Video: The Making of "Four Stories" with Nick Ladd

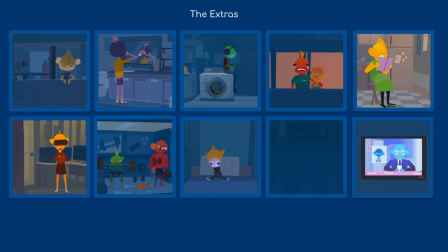42:56 let me see if i can go back and find the spot the bottom right monitor from one of the side characters is also all quill strokes right uh the one here where you see the like the news anchor yeah yeah it's quill strokes nice just flat quill strokes um and animated like a
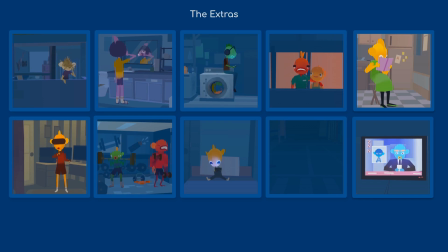43:13 character so just little bump up and down and i did i'd done like a lip sync for the guy even um this animation used to be a little bit more complex than it is now this is one of the areas i had to scale back when it came to going onto quest because i had to make all these image all these animations the same frame range
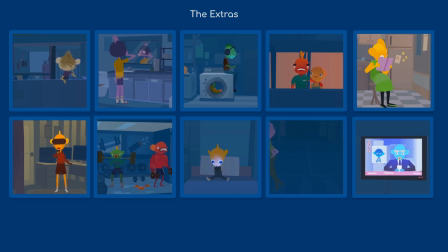43:32 so that they could happen on one merged layer um so they were reanimated at some point i think the the guy at the top left is an exception because his animation was too cool to um to like merge with
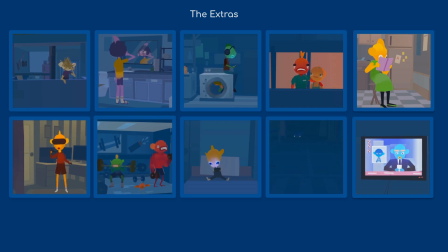43:47 these short loops but uh for the most part they ended up merged which is better for um which is better for the the film um so i'm gonna talk
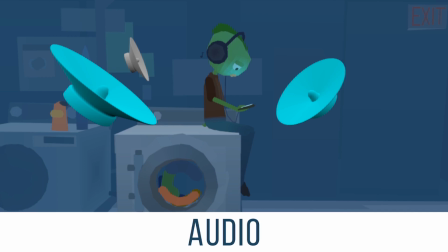43:59 about audio uh the audio for four stories is actually super impressive and really different than your average vr piece um this section is going to be kind of short because i didn't um
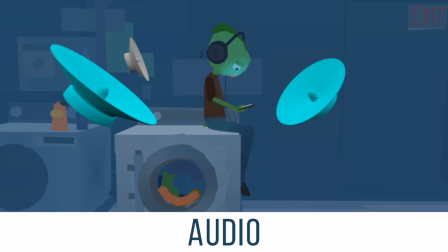44:16 didn't do the audio uh the audio team did and i don't want to speak wrongly about exactly what they did but i i know a little bit about it so uh paul and the audio team made it pretty easy to work with them and
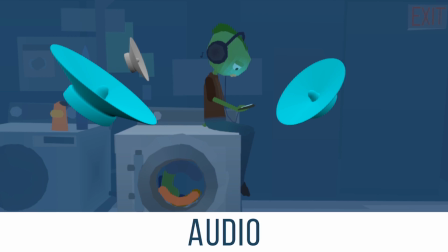44:30 um the audio basically the audio basically follows the animations but doesn't line up specifically with every story beat because it's the same song that plays across all four but it works really well with the different acts
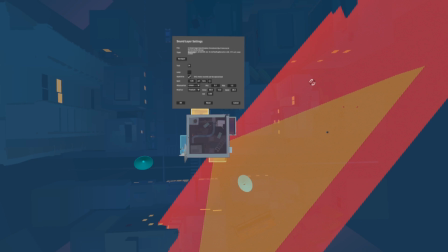44:49 there's a audio mode or an audio setting for layers called frustum and this is one that we use a lot for the film because it's kind of a cube that kind of shoots outwards so it works really well with the size of the
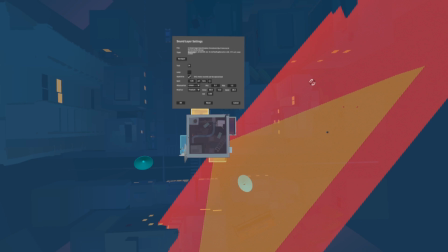45:03 like the the shape of the apartment essentially um and what's cool about four stories audio is that you basically don't want to hear if you're looking at a story on one side of the building you don't want to hear the story the story from the other side so the audio is spatialized in a way
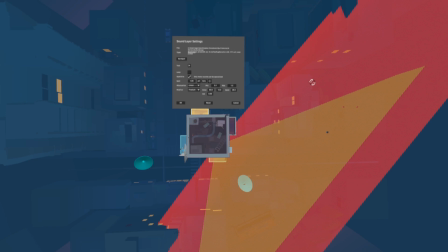45:23 that if you turn a corner you'll no longer hear the audio from the place you just left essentially um so i think the magic happens that you know like it just works right you watch
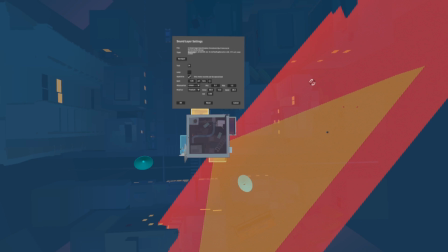45:37 four stories and you don't even question that challenge you know but if you would hear all the sounds at the same time it would be a nightmare right because because then you wouldn't even be able to hear anything anymore at that point. Yeah, because your standard kind of quill spatialized audio is kind of, it's like a spherical radius.
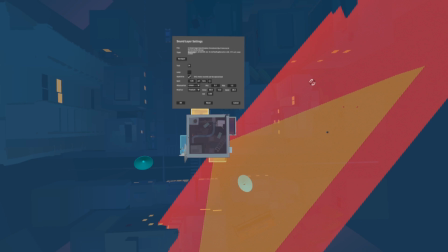45:55 So the audio comes out of like kind of a sphere shape. But that wasn't really efficient for the story, because then you would easily, if you leaned in close to hear one story, you would hear the one behind the wall, because it would come through. So we needed one that kind of shot out like this.
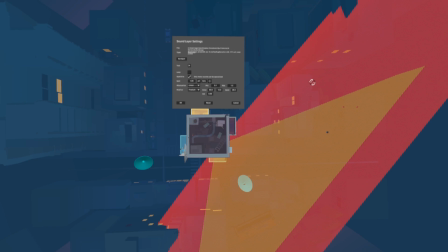46:13 And that was developed for four stories as well. because we needed a new audio system. So the developers and the audio team worked really well together to get that stuff working. Because Quill doesn't have, say, culling, or like a wall doesn't actually block sound, it's just Quill strokes.
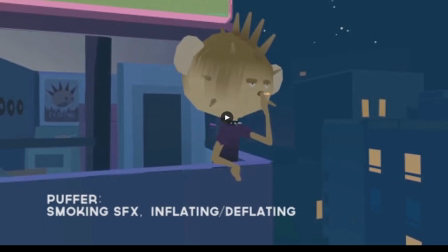46:28 So a new system was designed for that. This is a video that I'll just quickly scrub through.
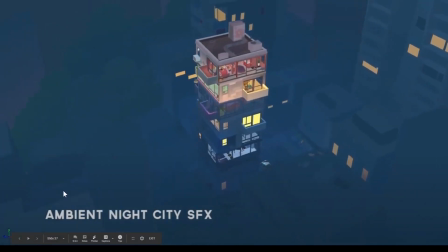46:37 This was just something I had given to the audio team that was just
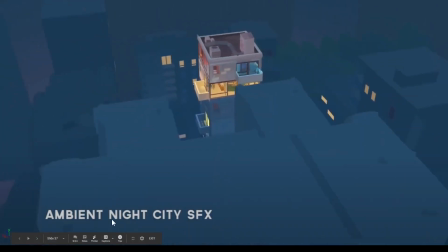46:41 showing what audio I needed for each scene.
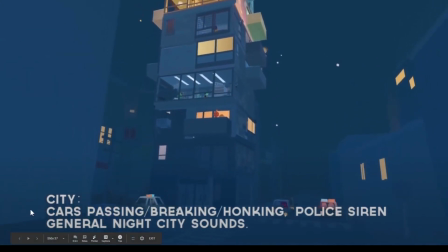46:46 So these are just random things I took in Quill. I actually put four stories into Maya, which was a crazy thing to do,
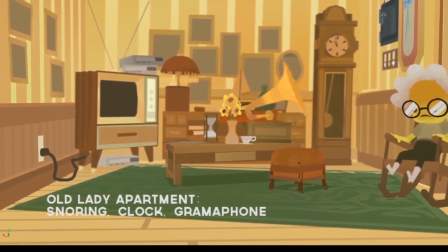46:55 and I was able to get nice pans and stuff.